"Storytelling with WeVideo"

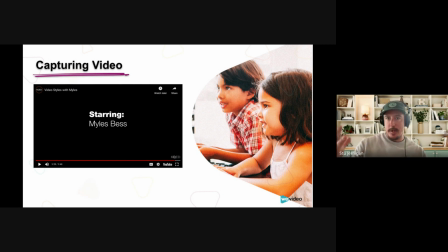Okay, so yeah, I mean, that kind of covers like the range of topics that one needs to consider when capturing media: audio, lighting, camera angles, stabilizing the camera, all that kind of stuff. So good thing to share with kids and have them process before they're going to capture media.
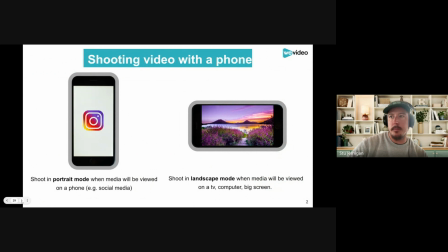Just to emphasize some of the points that he made, he didn't actually talk about this, I don't think, but it's good to think about, it's good to plan ahead in terms of whether you're going to shoot in portrait mode, where with the camera held vertically, or in landscape mode. And essentially you want to shoot in portrait mode when media will be viewed on a phone, like if you're shooting for social media.
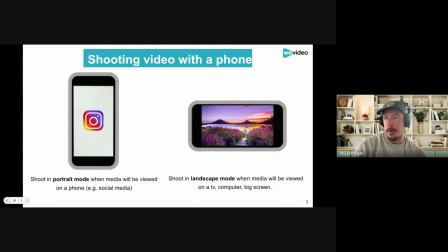And then you want to shoot in landscape mode if media is going to be viewed on a TV, computer, or big screen. It's not great if you're switching back and forth, because if you're, let's say you're creating media to be viewed on the big screen or computer, if you have shots that are in portrait mode,
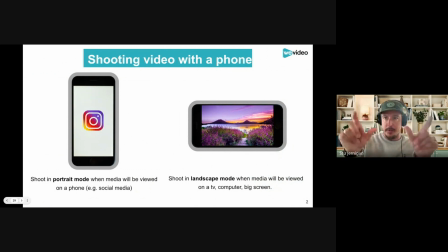you're just going to end up with like the wide black lines, vertical lines on the sides, and it doesn't really fill the screen and look that great. So you definitely want to plan for which you're going to shoot in.
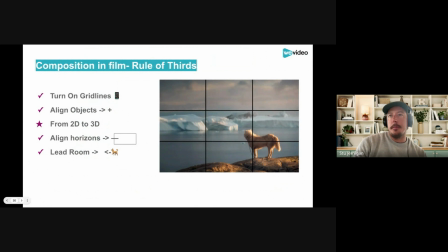And then for composition in film, the rule of thirds is a useful concept to know about and utilize. You can actually, on your phone, you can actually turn on grid lines like the ones shown on this in this frame.
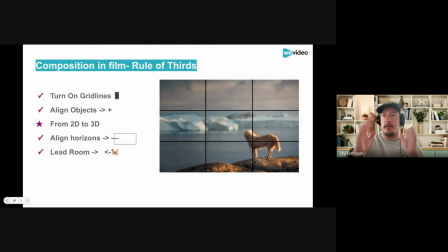And essentially, the rule of thirds says that you basically what you do is you divide your shot in thirds, both vertically and horizontally, and you can align
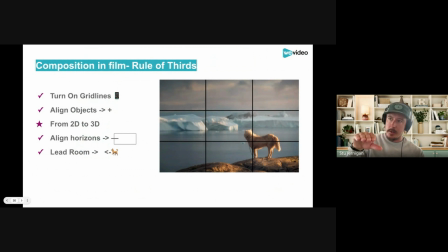like horizon lines along like the top third line. You can align to create like a sense of balance. You can align objects also along the vertical or the horizontal lines, or even position them, like in this example, in the crosshairs of the lines.
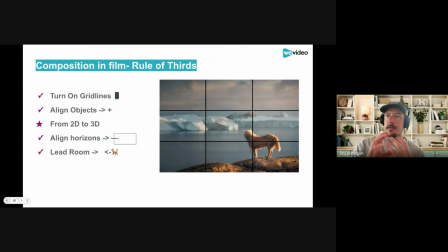And positioning them in the crosshairs creates like more three-dimensionality to the image. So it takes a two-dimensional image and makes it appear more three-dimensional. And then it's good to have lead room,
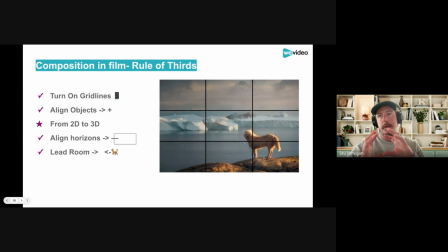which refers to the space in the shot that's in front of what your subject is looking at, or the direction they're moving. And so in this case, we have the dog looking out into the distance to the left.
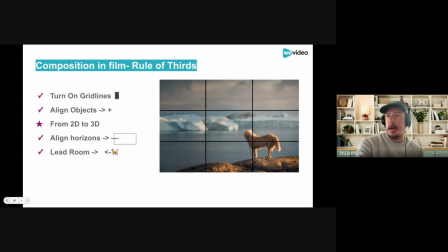So we've left lead room on the left side of this image so that we can see what they're looking at. they're not like bumped up against the left edge or we can't see what they're looking at. And if we're shooting for film, if we're shooting video for film, then
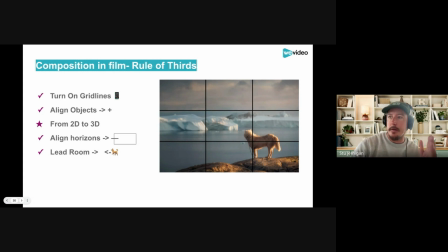our subject might be moving, and so if they're moving to the left and we have them on the left side of our frame, they're just going to move out of the shot versus moving into the shot or allowing us to pan and show what they're moving towards. So important to leave lead room in the shot.
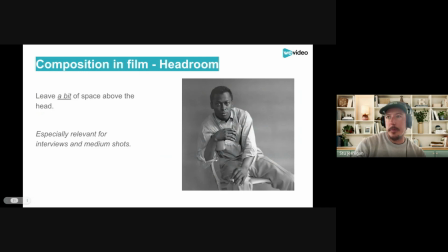And then he talked a little bit about headroom, just making sure that there's not too much or too little headroom. Don't cut off the top of the head unless you're shooting like a close-up shot, and don't leave a bunch of space above the head. That can look really awkward, especially when filming like interviews or medium shots. It's good to think about headroom.
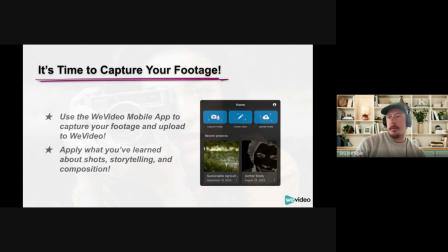Okay, so now that we've talked about, camera framing and capturing media, this would be a good time to have, students actually like capture footage. And they can use our WeVideo mobile app if they're capturing footage on their phone.
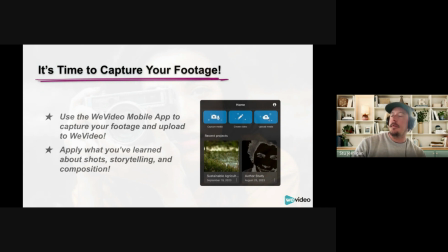They can use the WeVideo mobile app. There's an upload media button to upload their media to WeVideo, so that when they just log into WeVideo,
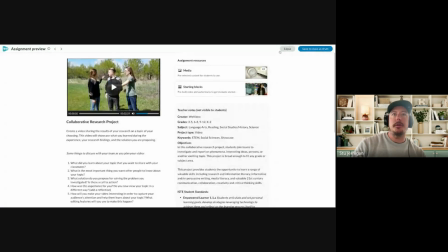I'll go show you in WeVideo. There's an uploads tab here.
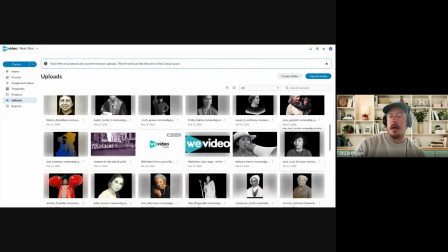So anything that they would have that they upload using the WeVideo mobile app will automatically show up in their uploads folder.